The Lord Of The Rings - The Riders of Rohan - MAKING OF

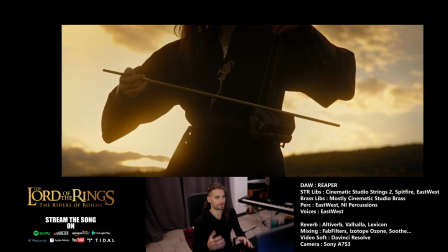(69:45)
It does this kind of like glow, you know, like it's very important for kind of like we do everything with the Pro Mist most of the time. Very important.
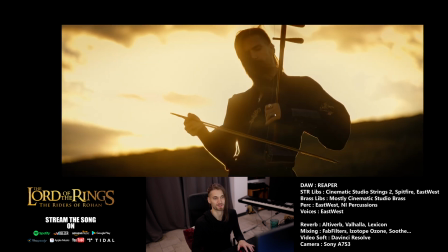(69:59)
And so the costume, if you haven't noticed, it's the same as on Inuyasha, but I just added some parts because I really love that costume.
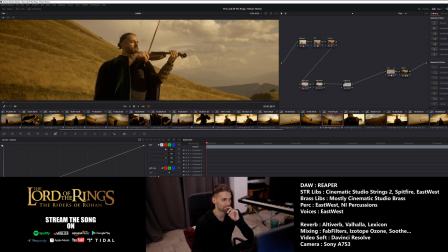(70:08)
For Victor, it's just something that we made kind of in a quick manner.
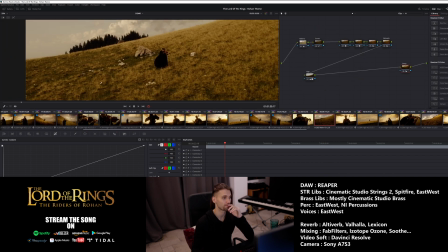(70:15)
But yeah, only other thing, we added some drones shots made by Sylvain,
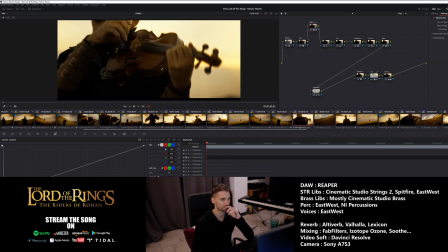(70:21)
and yeah, so this was done with another camera. Yeah, so just about the color grade.
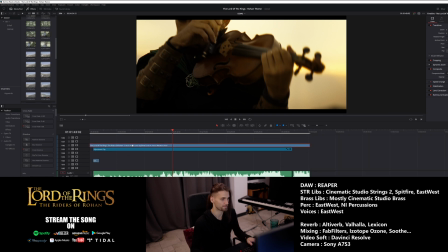(70:29)
a lot is to be said about the color grade. So for the color grade,
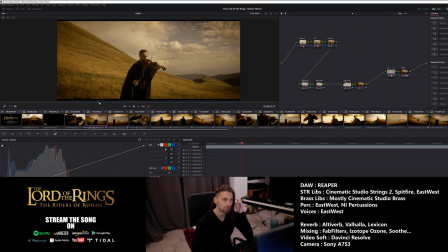(70:35)
a very important thing that I do, especially when we have this kind of outside sceneries, is that so the grade is fairly easy for Victor.
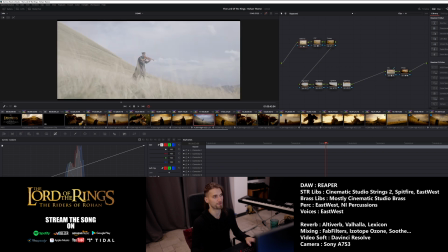(70:46)
Like it's really just base image is that, so it's a log, like it's flat image that the camera produces, and then you can add the color in post-production.
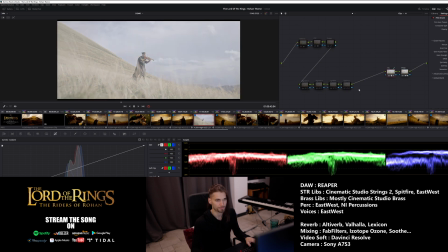(70:55)
And so standard image will look like okay, where is my so this will be the converted image,
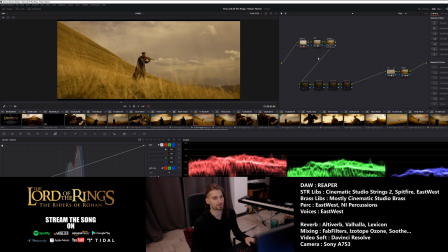(71:03)
and so standard correction or color grade will be that, like it just the color, a very simple color wash, I would say. Like I think I did not even use you know, complex stuff like you know, like with these wheels.
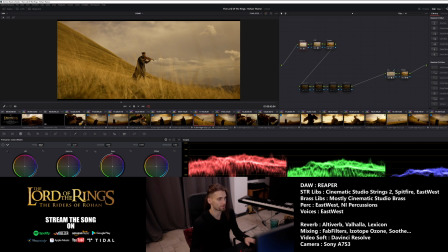(71:22)
I just use the base primaries colors by just switching the tint to something much warmer. And curve, what I did with the curve was that to have
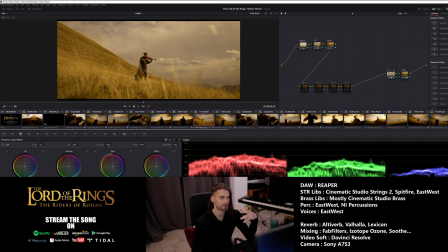(71:39)
that more lush and filmic filming, I know made sure for most of my production that it's not too bright. Like I prefer to have you know, the skies are not like you could have the sky,
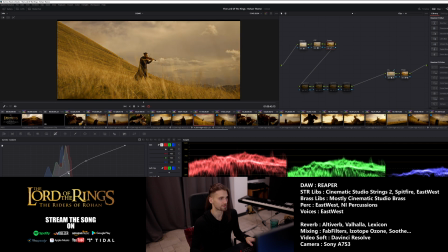(71:54)
you know, in a much brighter brighter feeling. Like it could be much more bright, but I knew I wanted to keep things like that.
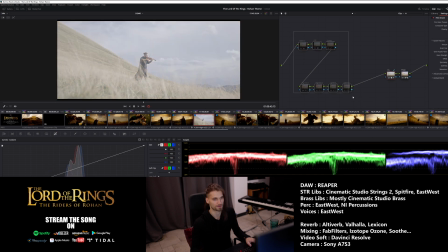(72:06)
So let me get the grade to its initial thing.
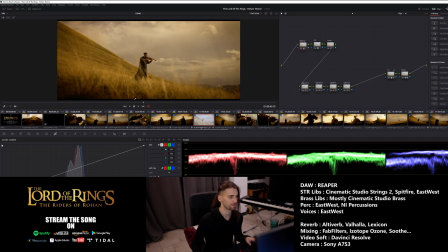(72:08)
But the most important thing I did, in my opinion, on this one was the vignette work.
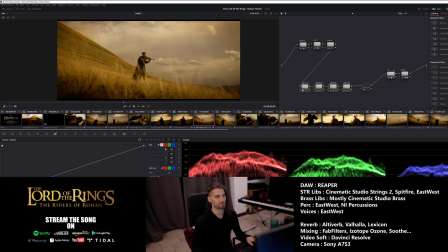(72:16)
So it's a thing I do a lot, is that vignette will be this one. And you see it's like reworking by using you see this will be the first one, just pure vignette like that.
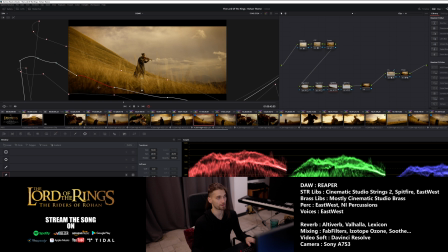(72:30)
Then another one, but slightly different. Then this one is just covering this part, and this one it's like the opposite of a vignette. It's like I put light back in the sky, and so it creates this kind of additional texture, you know,
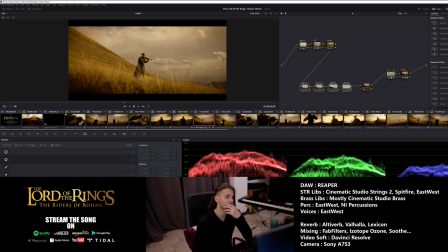(72:46)
that makes the image more detached from reality.
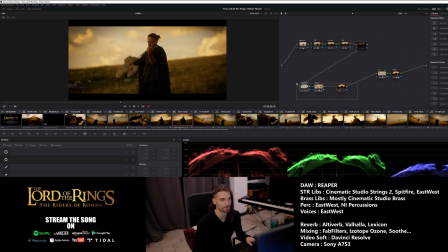(72:51)
So I think there is that on almost every thing. Yeah, so flat image with a color grade, and then I add my vignette work, and a flat image will look like that.
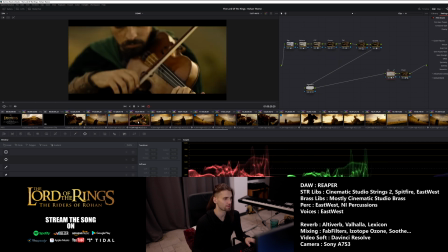(73:06)
And maybe not on the close-up, because there is less work to do.
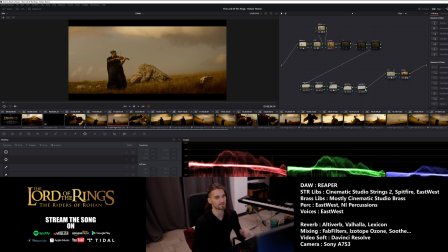(73:10)
But especially when I have like sceneries like that, you see the vignette work is all of that. This is the difference. It's like it's enormous. So it's yeah. Every time you see a shot of on my videos, probably there is some work like that.
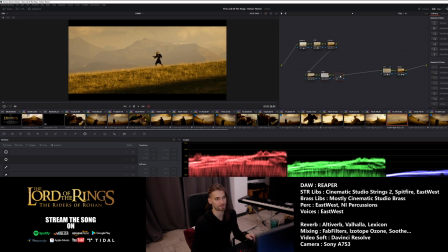(73:29)
So especially every time it's like wide shot like this. Lot of vignette work. You see, it just adds some kind of light rays that is coming from my back. You know, like God rays. So it just creates more.
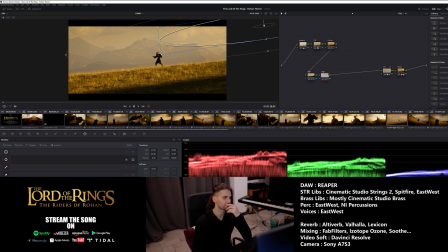(73:45)
I will call it. The goal is to create more separation from reality. It's the way I will call it.